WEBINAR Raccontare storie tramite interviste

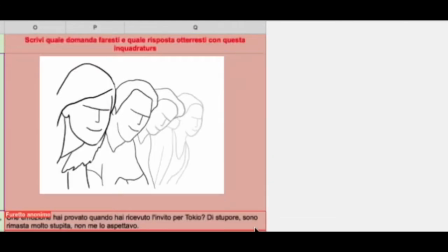1485s
Tutti si sporgono, qualcuno parla. Potrebbe essere lo sguardo di chi è attento a non farsi fregare in una ipotetica fila. Potrebbe essere, perché no?
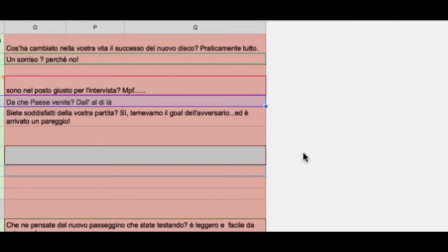1504s
Che ne pensate del nuovo passeggino che state testando? È leggero e facile.
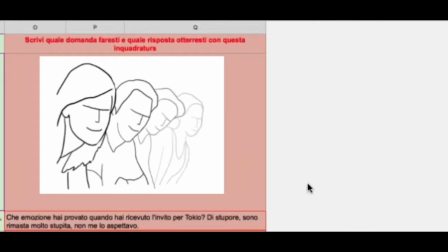1510s
Ma direi che questo è piuttosto improbabile, prima di tutto è improbabile che siano in quattro contemporaneamente a testare un passeggino. E anche se la posizione è una posizione
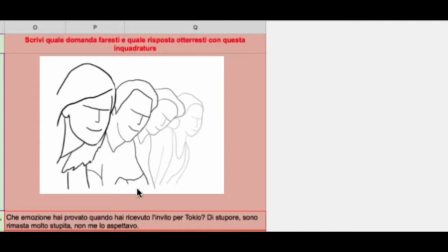1526s
strapiegati su se stessi, sono inclinati, vedete, certo. Però non hanno le braccia protese avanti, da quel che posso vedere. Anzi, l'ultima, per esempio, ce l'ha il braccio scorre lungo il corpo, forse lui, ecco,
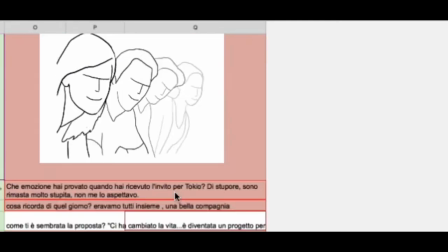1542s
quasi su una bicicletta. Potrebbero essere su delle biciclette anche, perché no?
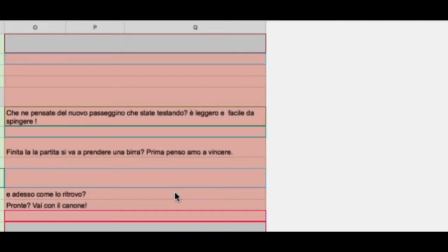1548s
Chi siete? Quattro ragazzi alla seconda E. Chi siete?
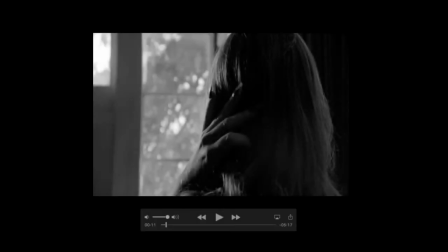1554s
Certo. Cominciamo col vedere adesso attraverso alcune inquadrature che cosa ha fatto Bob Fosse. Prima di tutto, qui ne ho prese solo alcune, in intervista, cioè nel film ce ne sono tante. Vedete che, per esempio, qui l'inquadratura avviene di spalle,
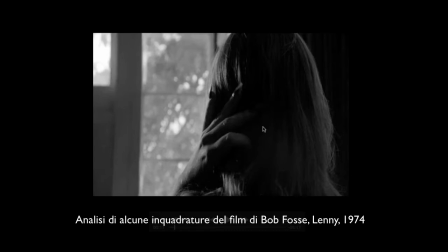1571s
poi addirittura contro luce in bianco e nero, quindi è un'immagine sottoesposta. Questa parte è sovraesposta e questa è sottoesposta. E poi oltretutto è di spalle. Quando si intervista qualcuno di spalle? Quando ovviamente non vuole mostrare la sua identità.
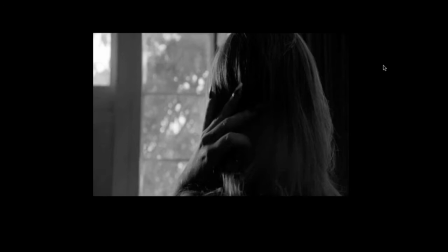1590s
Ma non è questo il caso, non è questo il caso perché lei è la mamma di Lenny. E quindi la scelta del regista è una scelta puramente stilistica.
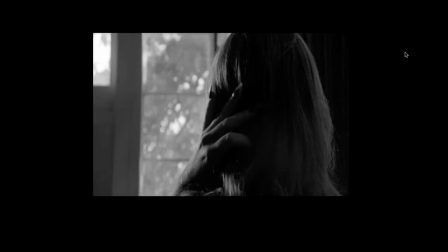1602s
Che cosa ci vuole dire con questa scelta? Vedete, ci vuole dire che le sue parole sono così importanti, la sua presenza nel film è così importante che noi dobbiamo osservare questa composizione,
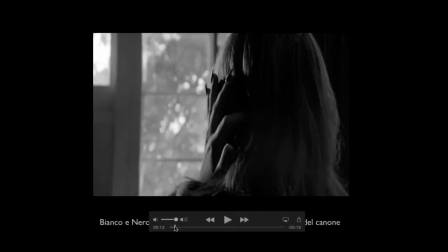1617s
non possiamo non osservarla. E l'occhio la vedete quanto parla di spalle?
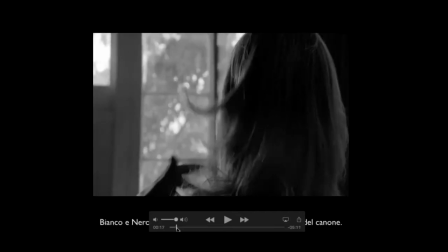1624s
E poi guardate questo passaggio perché c'è lei di spalle e poi questo non l'ho montato io, eh.
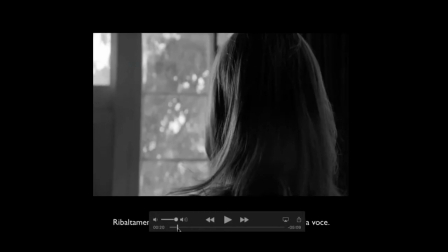1630s
Io ho montato le diverse sequenze così per farvi vedere, ma questa è una sequenza montata con due inquadrature diverse dal regista.
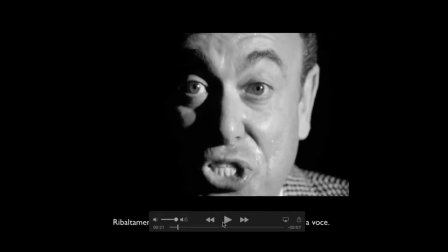1639s
Vedete, c'è il passaggio dalle spalle e poi improvvisamente all'espressione di questo cabarettista. E ovviamente cambia completamente il tono. Il cabarettista grida, lei parla invece sottomessa.
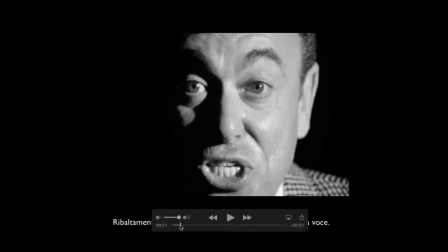1654s
Lei sta parlando di sentimenti, qui si parla di spettacolo.
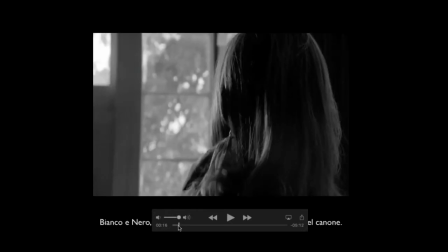1659s
Lei sta parlando di sentimenti, quindi ne parla in una forma privata e il regista non la prende in volto,
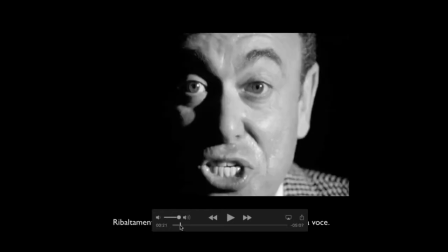1669s
quasi in segno di rispetto di questi sentimenti. E qui invece l'azione viene bruscamente portata da tutt'altra parte attraverso invece l'urlo dello spettacolo.
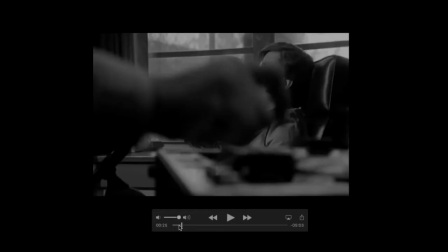1686s
Poi un altro tipo di intervista, osservate, questo, anche come nel caso precedente, anche questo sarebbe giudicato formalmente un errore,
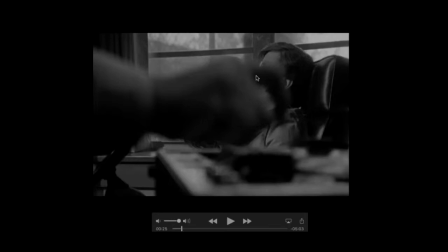1703s
infrangere il canone perché c'è questa mano che compare, l'intervistato non si vede, poi quando si vede, eccolo qua, che appare in fondo.
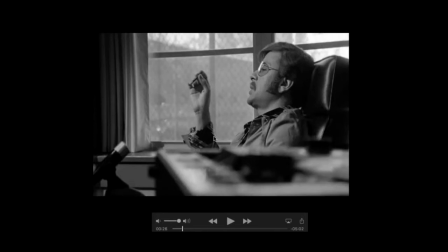1713s
Ma vedete che l'immagine è molto fotografica. Quindi vengono a cadere i canoni dell'intervista, nel senso dell'intervistato in primo piano, ben visibili le sue espressioni, che sono le regole d'oro dell'intervista, che invece qui vengono completamente messe da parte.